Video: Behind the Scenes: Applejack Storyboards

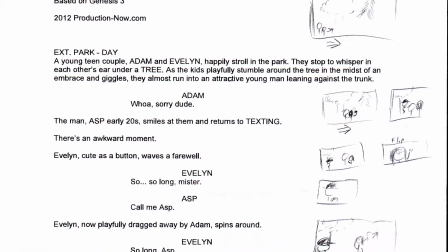[0:00]
I sketched the storyboards for Applejack in the margins of my script. I didn't need detailed pictures of what each shot needed to look like.
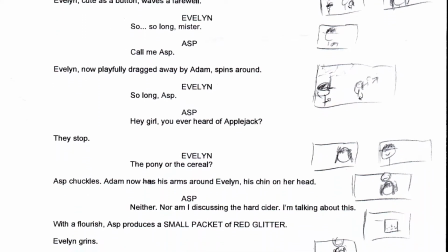[0:07]
I just needed to figure out exactly the flow of what kind of shots I wanted for the course of the film.
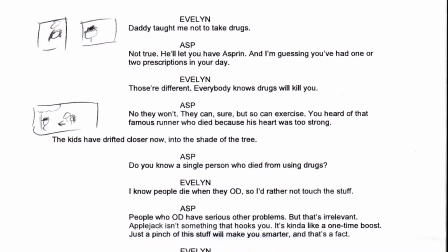[0:14]
This also helped me figure out specific moments that I knew I wanted to capture on camera, whether that worked in the edit bay or not.
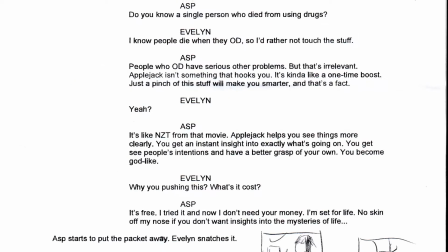[0:20]
This actually proved to be an incredibly helpful exercise. I discovered several moments that I had in my head from the script a little bit,
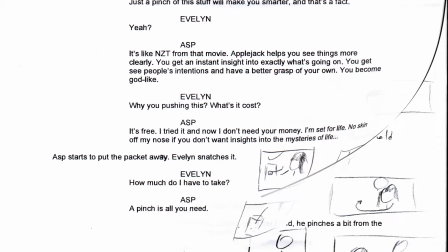[0:28]
but actually putting on paper brought a lot more depth to the shots that I was trying to create.
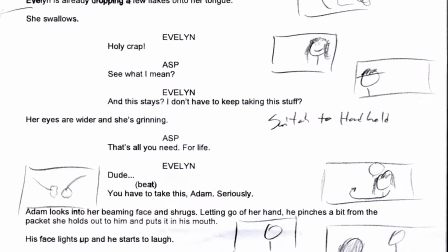[0:33]
Probably the primary example of this is I had Asp always on the left-hand side of the screen,
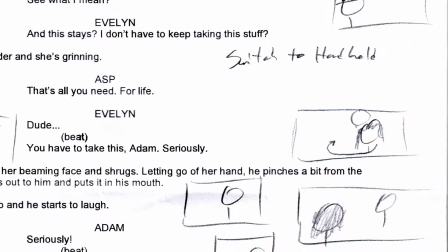[0:39]
and I realized that when Evelyn was going to offer Applejack to Adam,
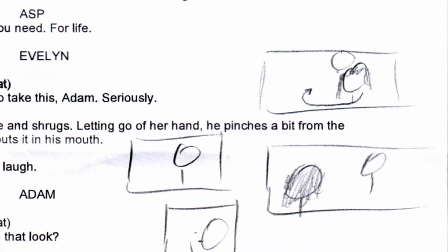[0:44]
that I wanted her to take Asp's place on the screen.
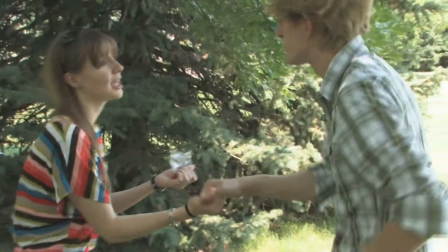[0:49]
So Asp is always on the left, and then Evelyn spins away from Adam and ends up on the left-hand side of the screen. And I just really like the symbolism that that moment offers,
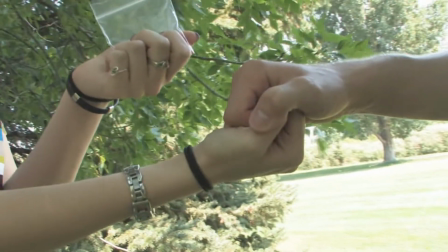[0:58]
because it shows that she is now the tempter, that she is now the one who's going to deceive and is going to bring about Adam's downfall.
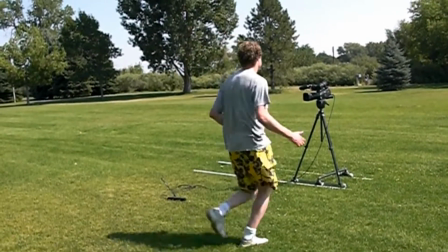[1:06]
I initially wanted some dolly shots in this movie,
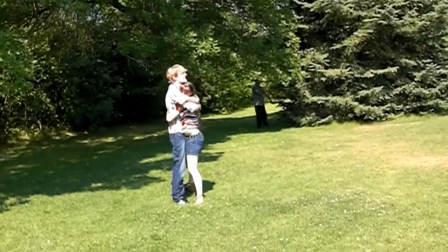[1:10]
but after attempting to use my dolly on the grass, it really fell apart there, so it didn't really work.
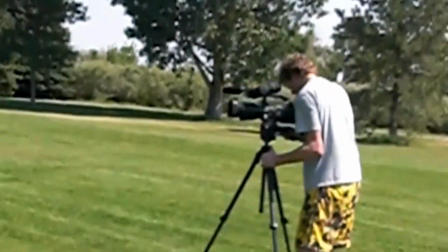[1:16]
So I had to switch to just using the camera and my fluid head tripod.
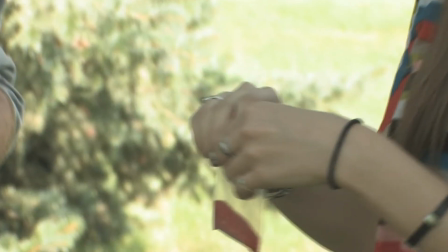[1:20]
The unfortunate part of this is that up until Evelyn takes Applejack,
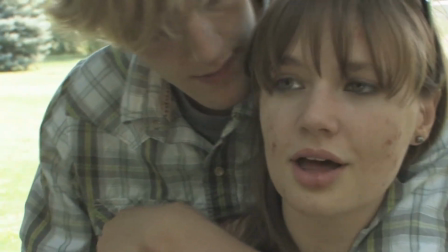[1:26]
the camera is on a tripod, and then after that I switch and start using handheld.
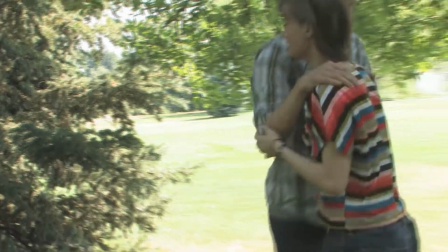[1:32]
Unfortunately, I couldn't have these super smooth shots, and so you don't actually notice the difference between when it's on the tripod and when it's not,
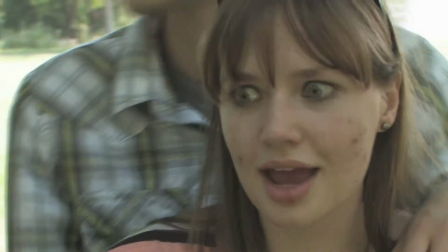[1:40]
which was unfortunate because I really wanted to have kind of a stylistic shift at that point in time.
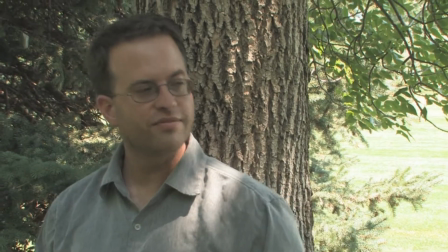[1:44]
But that was one of those things that I really liked the idea behind the concept, but it really didn't work.
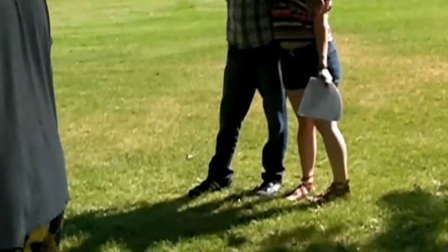[1:50]
With the tree, we had a really nice shadow line,
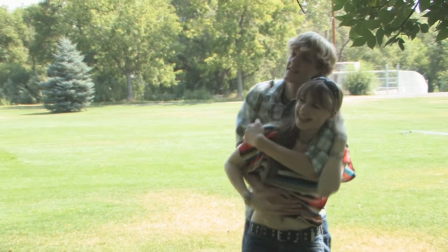[1:54]
and I wanted them to step across the threshold of the shadow when they finally start buying in and step into the darkness.
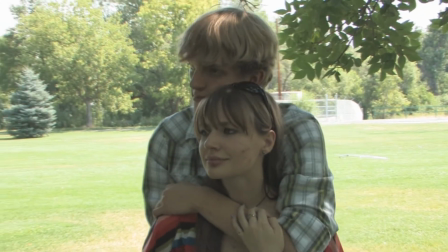[2:01]
Again, something that didn't really play on camera. It's not really noticeable, which is sad.
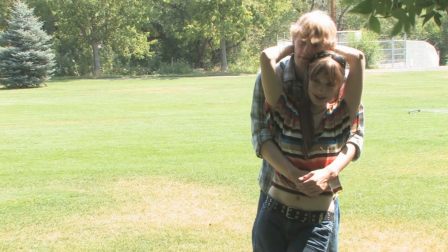[2:08]
With that, because we were shooting with our backs to the sun for a lot of the film, I didn't get really good lighting on their faces.
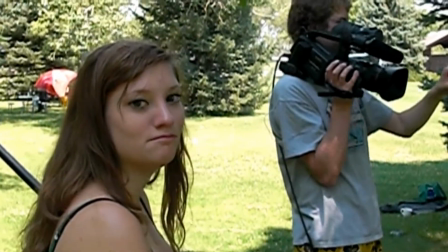[2:16]
The crew was 2 of us, and so I didn't have anybody,
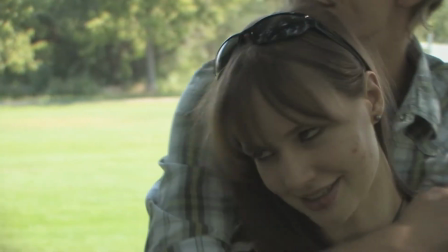[2:19]
and I didn't have along any reflectors to bounce the sunlight back up into my actors' faces so that it would look really nice.
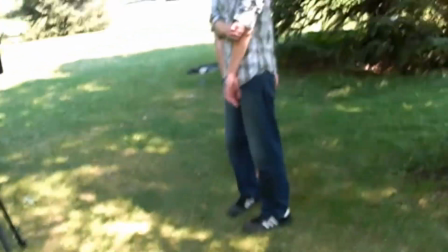[2:26]
But it comes across, it works even without that, and that's kind of the stuff that you have to put up with when you're doing a 1 or 5 person shoot.